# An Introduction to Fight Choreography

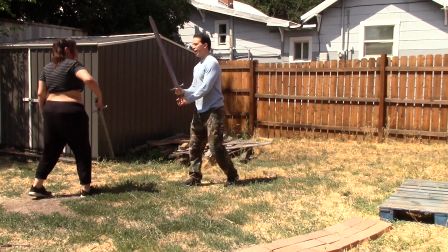So now you whack on me for a minute. Okay.
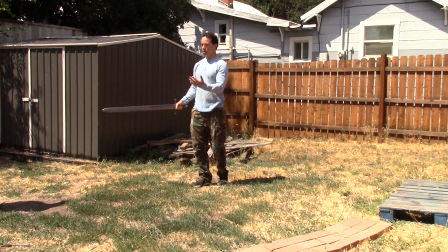See, that's another thing we need to worry about is fatigue. Yeah. We're gonna be doing multiple takes of this sort of thing, which is another reason that we like these.
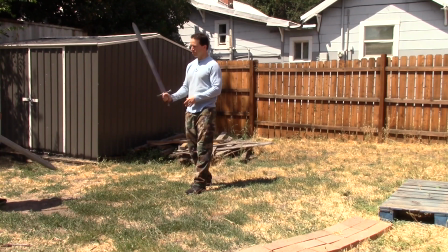And I'm a little bit worried about Robert's shield because 3 takes.
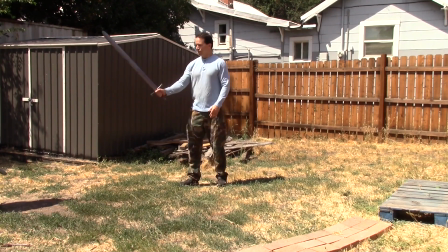And then what? Yeah, that is heavy. Yeah. It's super heavy. So go ahead and hit mine, and I want to see this from you. And let me get a couple like practice, just like that. But Make like a figure 8 with it. This is going to be the bread and butter for our orcs. Mom, you're not seducing anyone.
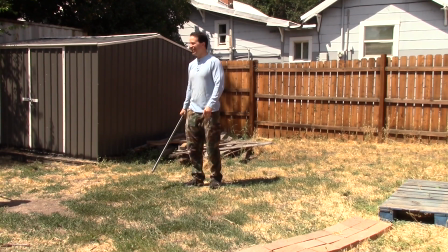I could do both. You're trying to hurt somebody, not seduce them. Huh? You're trying to hurt people, not seduce them. Would not both be effective? If Kyle won't let me, then. If she can seduce somebody as an orc, then just props to her. But if Kyle won't let me
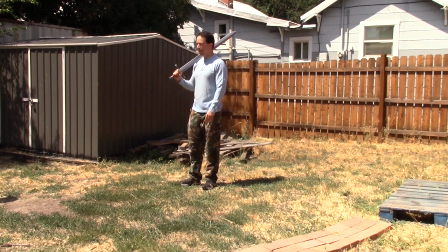seduce the big bad while I'm shooting him, then you can't either. Kyle's not the man here. So downward strikes.
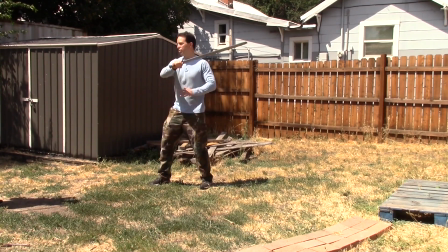You're doing upward strikes like this, downward strikes. This is what we want from our orcs. 90% of the attacks are just going to be this. I want to keep it nice and simple for our orcs so that the fight choreography goes a little better. If we start getting too fancy, especially with multiple attackers, so just go ahead and hit the...
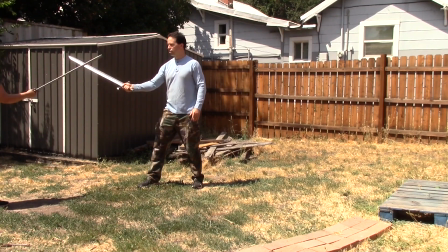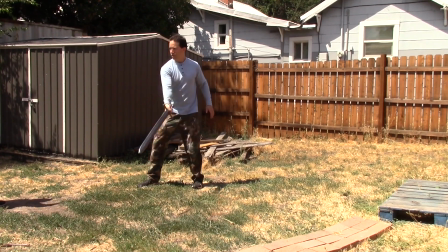Is that doing good? Yep, but then the other side too. One here, one here. One here. But don't come back. Make it one movement. Okay, one movement. And that figure eight, Yeah, right? there you go.
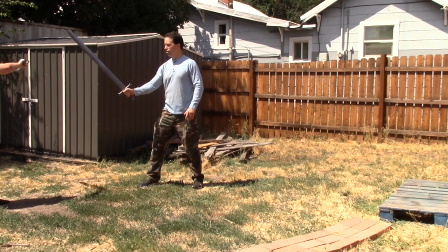There you go. Okay. There you go. See, that's already looking better.
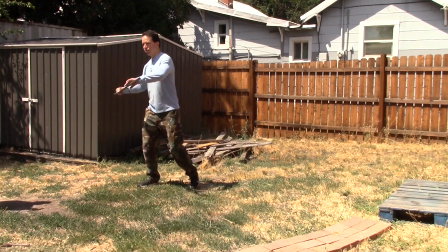Hold that real quick.
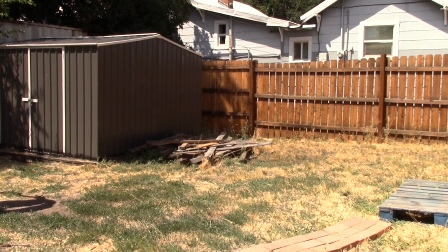This way. This way. There you go. One fluid motion.
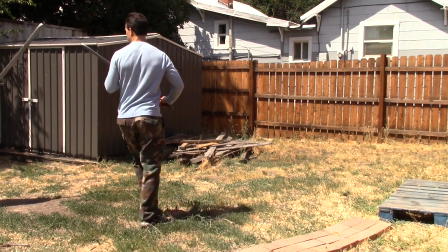Yes, that.
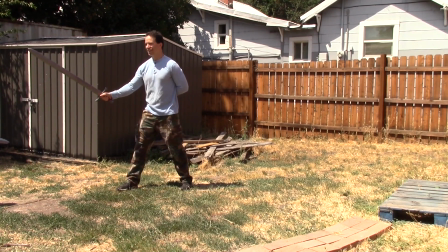Tap dance while you're at it. Alright. Good. There you go. Okay, and from that, our heroes are going to do a little bit more advanced stuff.
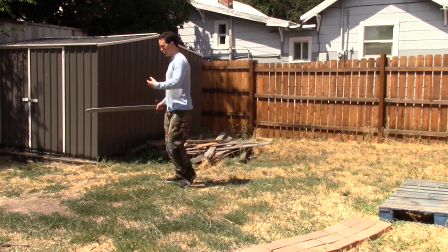We'll go ahead and come back in.
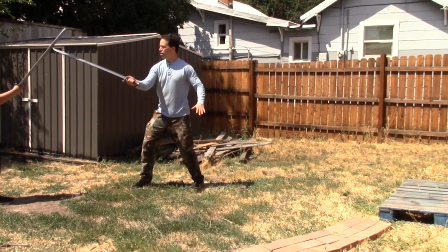Okay, so we can go 1, 2, and then I'm going to strike here.
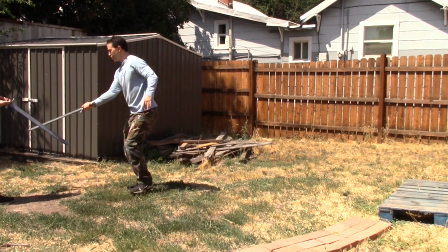You're going to come down this way. 3, 4.
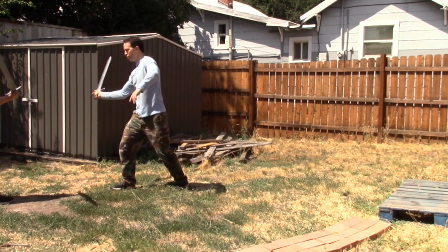Okay? 1, 2. Oh. See that I missed?
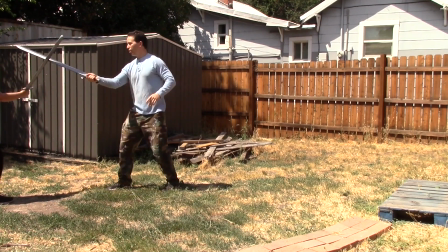I didn't hit you. That's what we want. 1, 2, Okay.
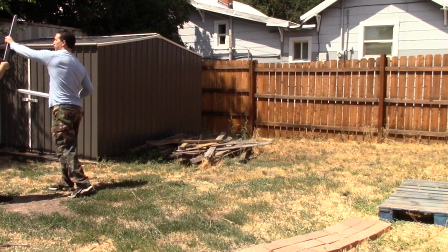3, Okay. and then back up this way for 4. Okay. Oh, scoop.
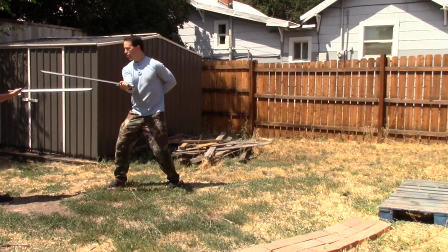1, 2, 3. There. Okay?
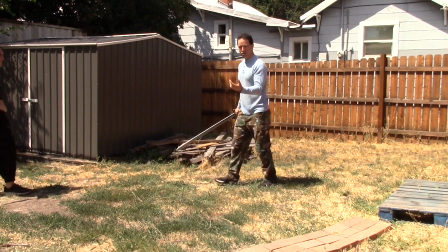Now from this angle, I think we're at a camera angle shot again. Do you want me to just get over there and make sure?
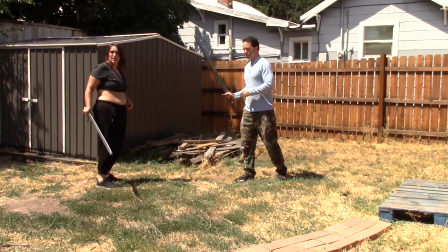Yeah, Yeah, sure. that'd be great. Just let us know if we're getting that far.
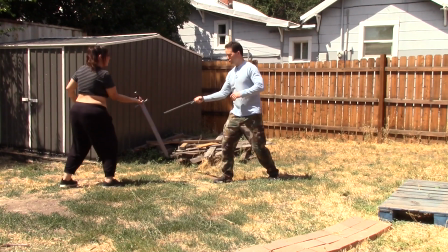Alright. 1, 2, 3, 4. Okay?
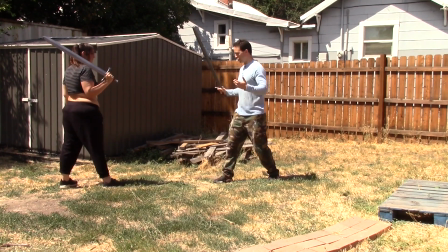Now from that angle, that looks pretty lame. We step here.
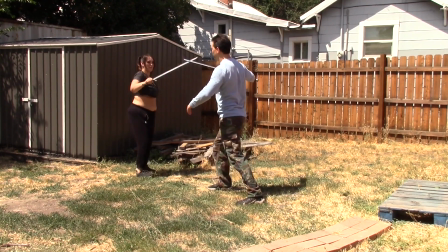1, 2, 3, 4. That actually looks like a decent sword fight.
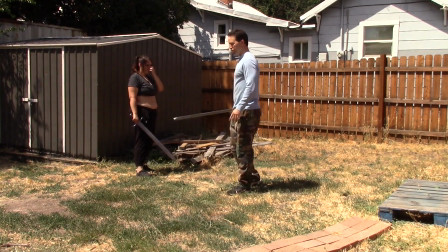And then we change the camera angle because from that angle, obviously it's too far away.
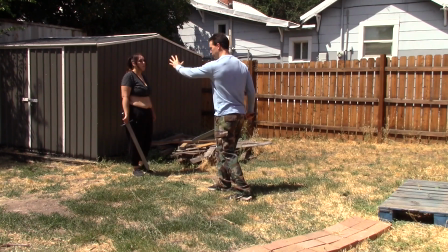If this was a real fight, I'd want to be like right over my shoulder to showcase what Stephanie is doing.